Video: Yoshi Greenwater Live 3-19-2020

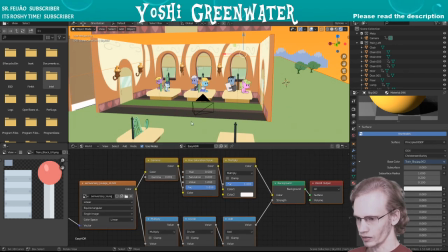499s
What I was trying to show was that when you use different pictures,
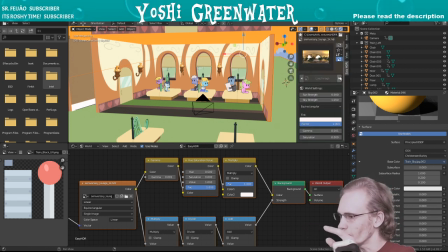504s
like I tried to show you with the these really small pictures here, I downloaded a bunch of these before I realized that, oh wait, if I want it to be like simple and actually have no real information,
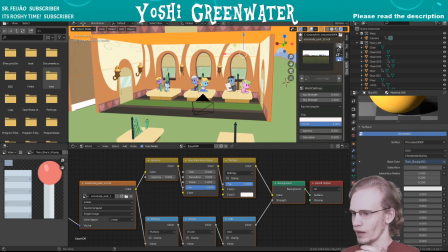518s
it's just like basic, I would just have to create my own HDRI. So I just made a Photoshop file where you can essentially just actually make an HDRI file extension.
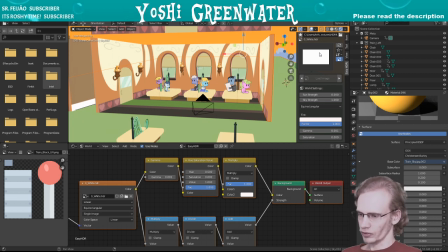533s
So that made that really easy. So I just made this essentially just a rectangle, essentially that, just a white rectangle, have it act as if it's an HDRI, and then plug it into here, and then it says, well, there's no actual lighting information from this,
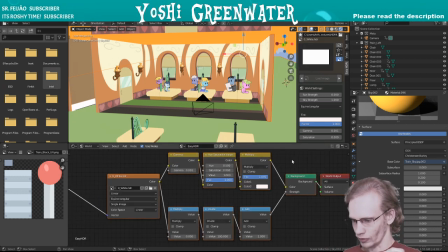550s
so it kind of just makes it as a default. But all this other extra node stuff is just from the easy HDRI plugin. So that allows me to not actually have, there's no virtual lights in here.
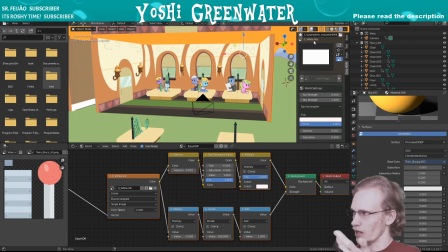565s
The lighting is actually from basically using all the information from here, which is actually nothing. So that's what that's saying. That's how I got better lighting, which actually remembers not actually going for a realistic,
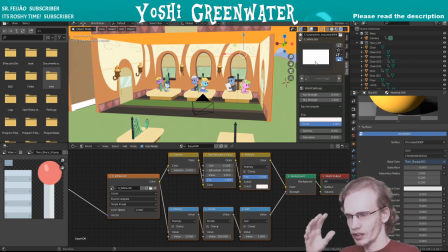580s
woo, fancy subway, dark, you know, perfect lighting, everything here. But just like I want it to be flat, want it to be color correct, and no shadows. So I think there's even a thing for like if there were lights, I'd be able to have a little button here for lights.
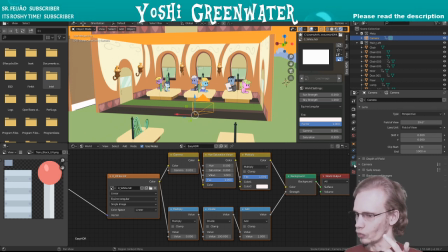598s
Like if I click on a camera, there's a camera button So there would have been one for in lights, and I'd be able to say, hey, don't add any shadows or anything. So, um, but anyway, just trying to explain that because that's been the biggest thing.
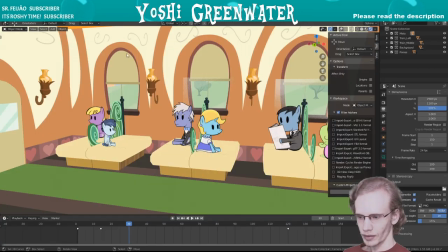616s
That's been a biggest like revolution or whatever to this so far.
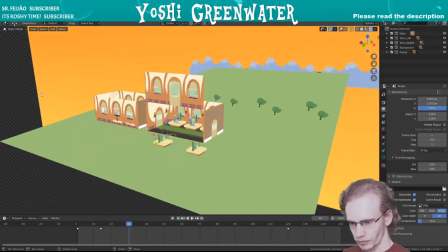624s
Here's a white dot. I don't know what that is. I don't know what that white dot is.
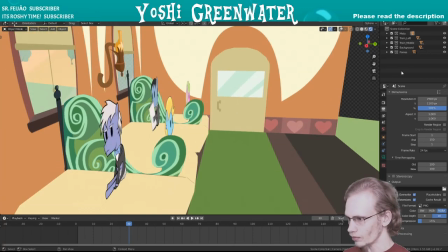631s
Is that the...
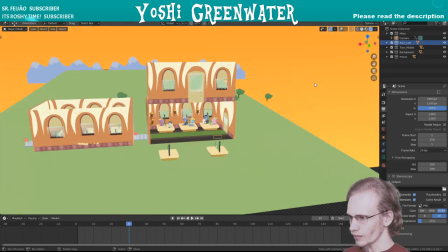635s
Oh, it's gone. Okay. Also, there's no sky.
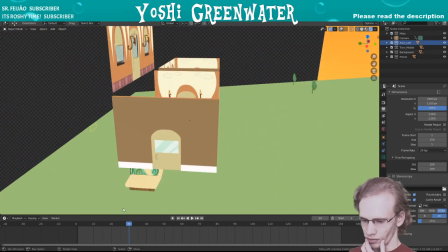640s
But anyway, the train up here is because it's for the actual animation.
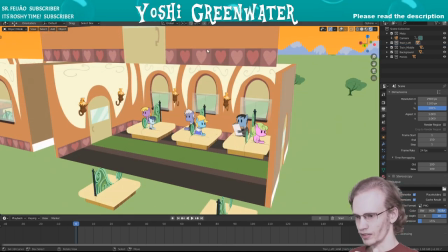646s
Wanted it to be inside, but also have it still exist somewhere, so I don't always have it. But yeah. All right. Okay. Do any backgrounds in the film Animate?
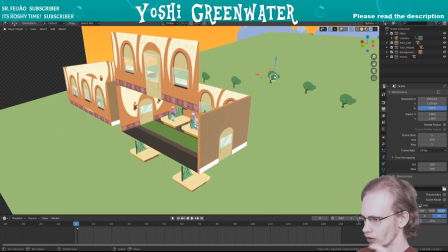659s
Yes, sorta. Well, I have these trees. I just have these trees.
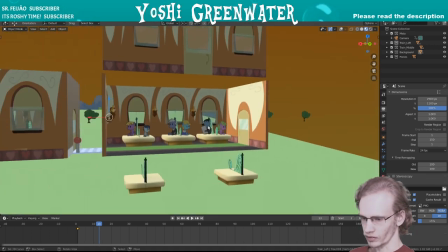666s
Let's go to a simpler view. This is more like what we saw with the last month version, is that it was
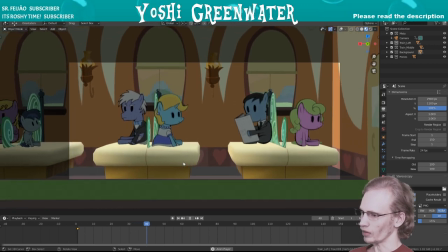675s
basically creating lights, and it was just not being exactly what I wanted.
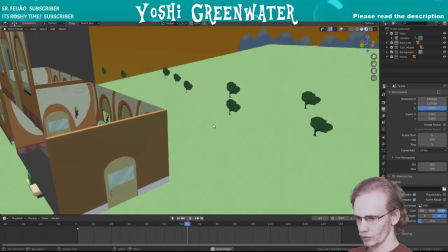683s
So, but as we see, like these trees here are moving. I think it just needs to like render it once, and then it can be quicker.
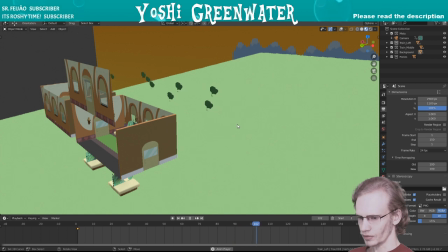690s
But everything else is like through the camera to be able to animate it. I could add like more props or bushes or anything else, but
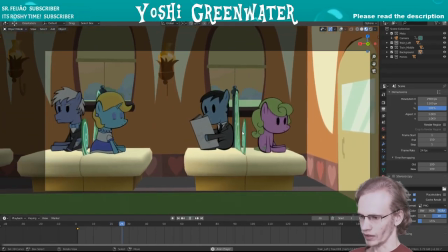701s
because I knew in this shot the camera would move itself, so I didn't really need to animate everything else much more.
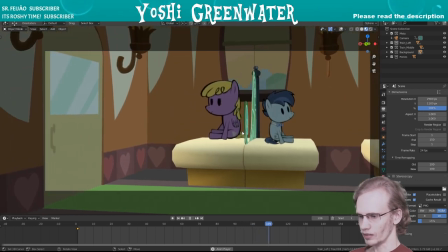709s
So I could have. So but it'd just be like barely anyway.
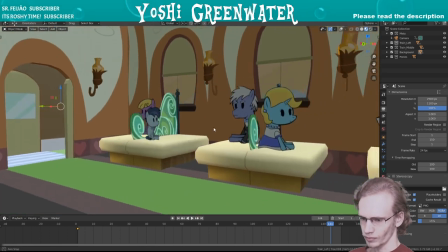716s
So I don't know. I'll probably do that too. But anyway, let's see.
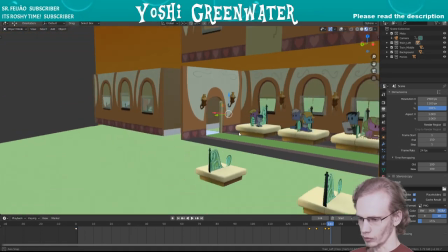723s
So I animated the door open, and then obviously the camera moves, and all these other like ponies are actually PNG sequences.
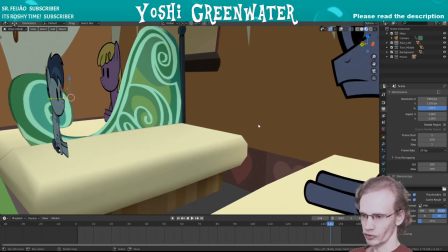730s
So these are straight from Flash. They're just flat, which is thankfully perfect for my Paper Mario style.
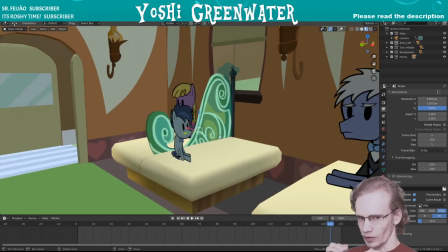738s
Everything just works. I wanted a Paper Mario movie, and it's like I want to like have a very stylized and 3D environment, so it's like it's perfect. It's like they're flat. It's okay.
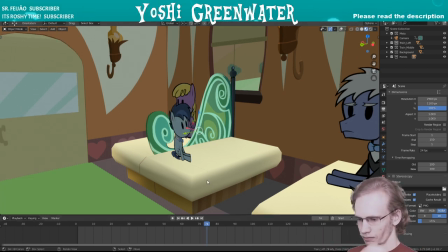749s
And having these low poly, models, everything works with the video game aesthetic as well.
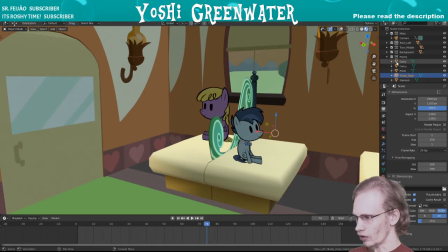757s
But these are straight from Flash. These are essentially my animations, just carried over.
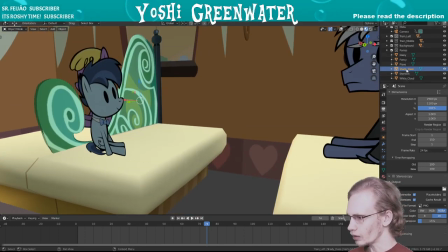766s
What is his name? Shady Days.
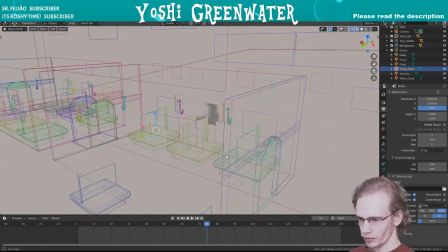770s
So essentially they're just all squares that just have the information inside of it. But then they just have, the information is the
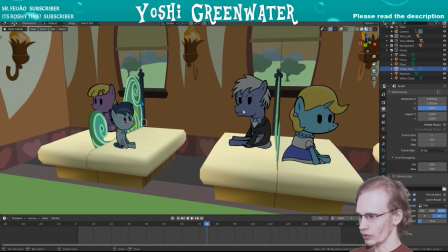785s
picture, which has a transparency filter on top of it with alpha, which is also kind of tricky to do in Blender. But anyway,
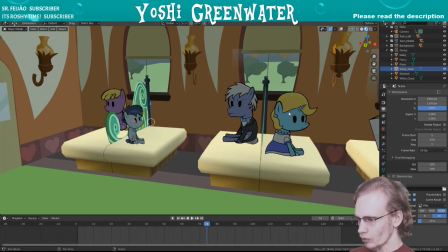795s
those existing, most of the ones with like clothes, I think I made.
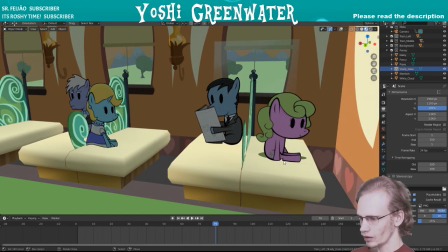800s
Like obviously the flower one is, I think, a recolor of like Golden Harvest or something.
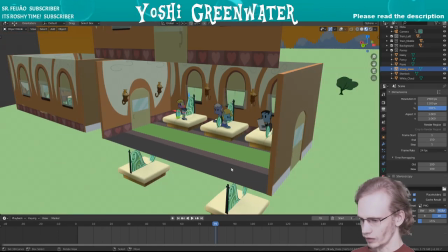808s
Also, what you're not seeing is that there's Derpy is here, and then Berry Punch is on a couch over here.
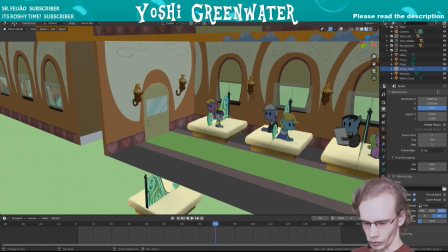816s
If I go back to Flash,
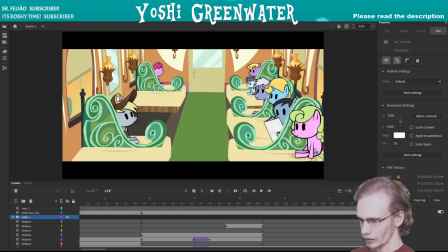822s
yeah, that's where I go. So I'm trying to mimic this with the Blender, but just have it in camera at a different angle, sidely going this way into it. So everything should still look hopefully the same. The background itself here in this one is actually interesting because I also took in
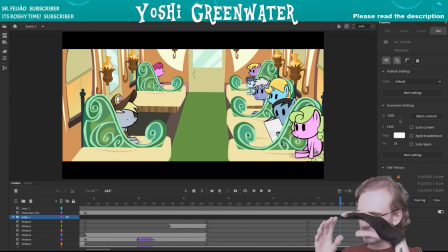843s
Blender took a picture, like a screenshot, put it into Flash, and then traced it over, so it made it blend that even more.
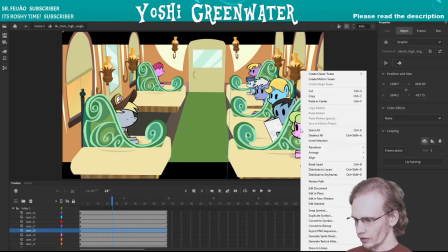853s
So I go inside here, like each of these are using not one.
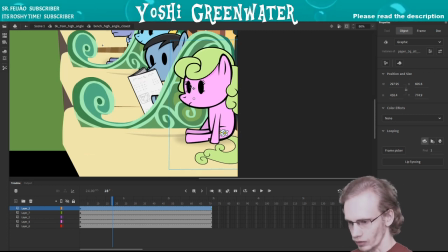862s
Let's use using Flash now.
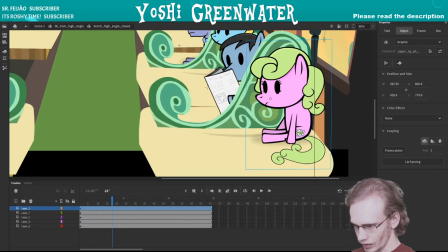864s
I can use my go back and forth is a little bit tricky between programs,
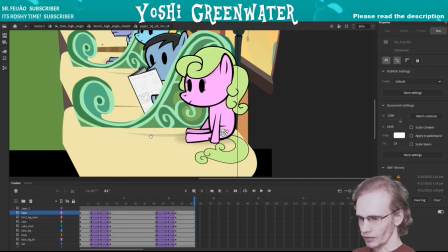871s
but essentially this animation I think is basically what I used in the Blender version.
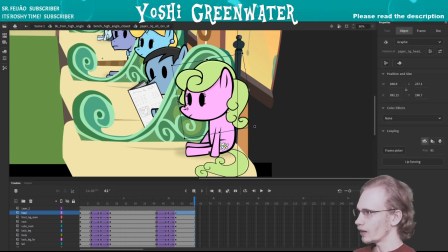878s
So I'm able to take these exact
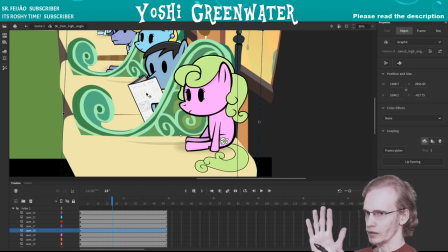882s
animation and then put them inside of exactly like a plane, a rectangle with no depth, and then whatever's inside it animates.
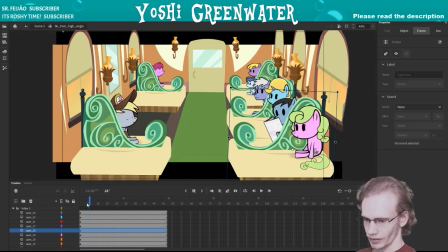890s
So that makes really helpful with that. Part 1 was in top 10. Yeah, That was impressive.
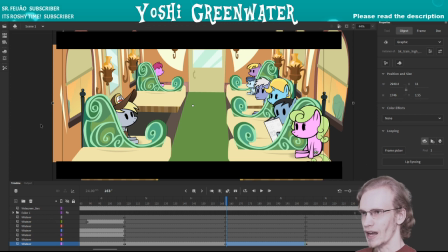902s
I'm always like saying like, oh, it's because there's not abundance of content as much anymore, you know,
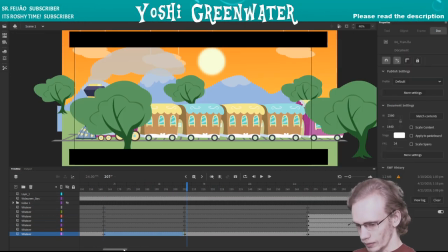911s
from like years past, as like everyone's moving on. But I'm still here with my 2017 script, trying to get this going.
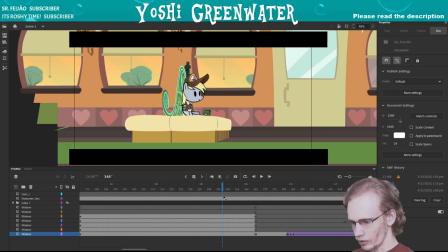920s
So I'm just trying to blur the line between like 2D and 3D with this.
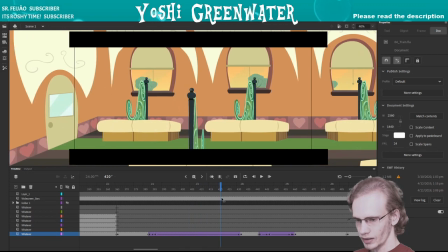923s
If you recognize this camera movement, it's because I decided like, hey, wait a minute.
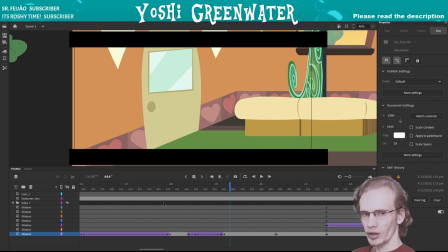930s
Wouldn't it be cooler if it was actually done in 3D?
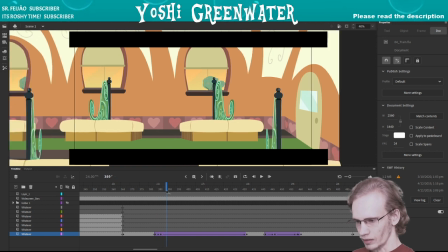935s
So a lot of this stuff was actually animated before I even added the characters into it.
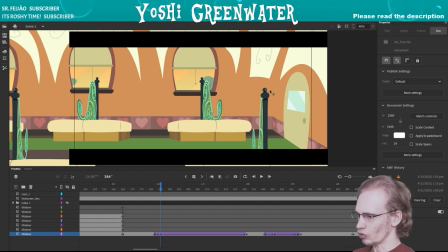940s
So that's why the characters are not in here. A lot of the design, like this door is a little bit different. So many other stuff.
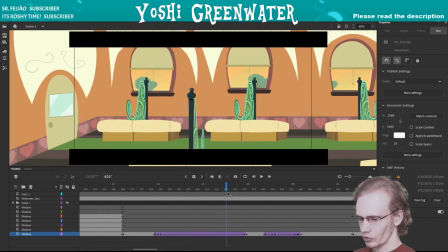946s
Doesn't have the lanterns. But it's the same shot that I just figured out, like, essentially just timed out and said, like, oh, well,
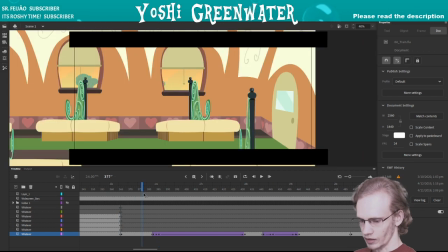955s
this shot starts at this frame, and then from here to here, time all these,
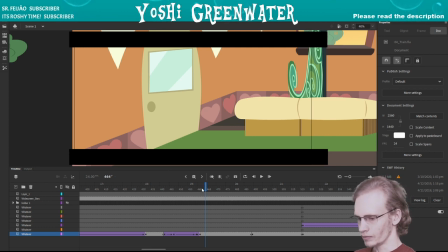961s
like, keyframes at the bottom here, and then door opens. So,
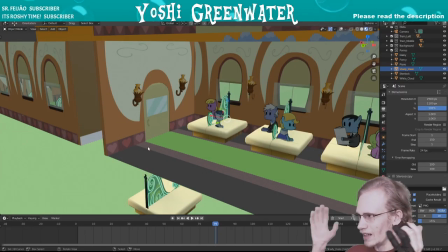969s
so I just redid it with this, and it's like, hey, because I wanted the
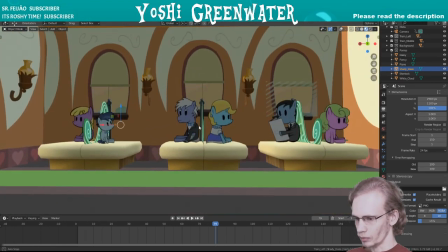974s
little seats to have the perspective, whatever you want to call it.
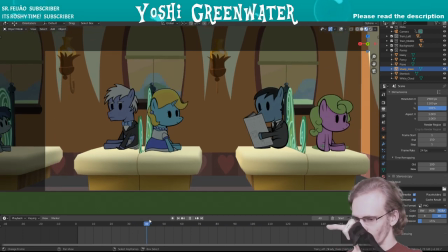980s
Where as it moves, you can see like the perspective of everything being perfect instead of
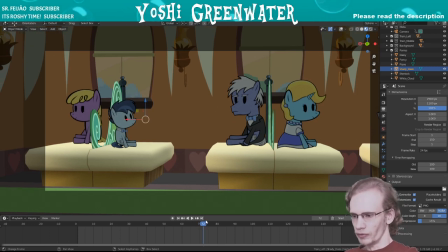988s
having to do it myself of figuring out everything.
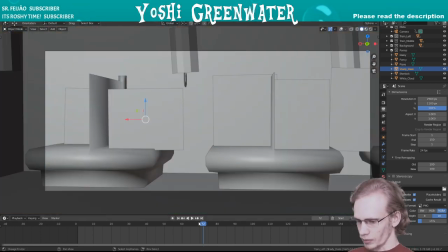995s
Which I've done a couple times before.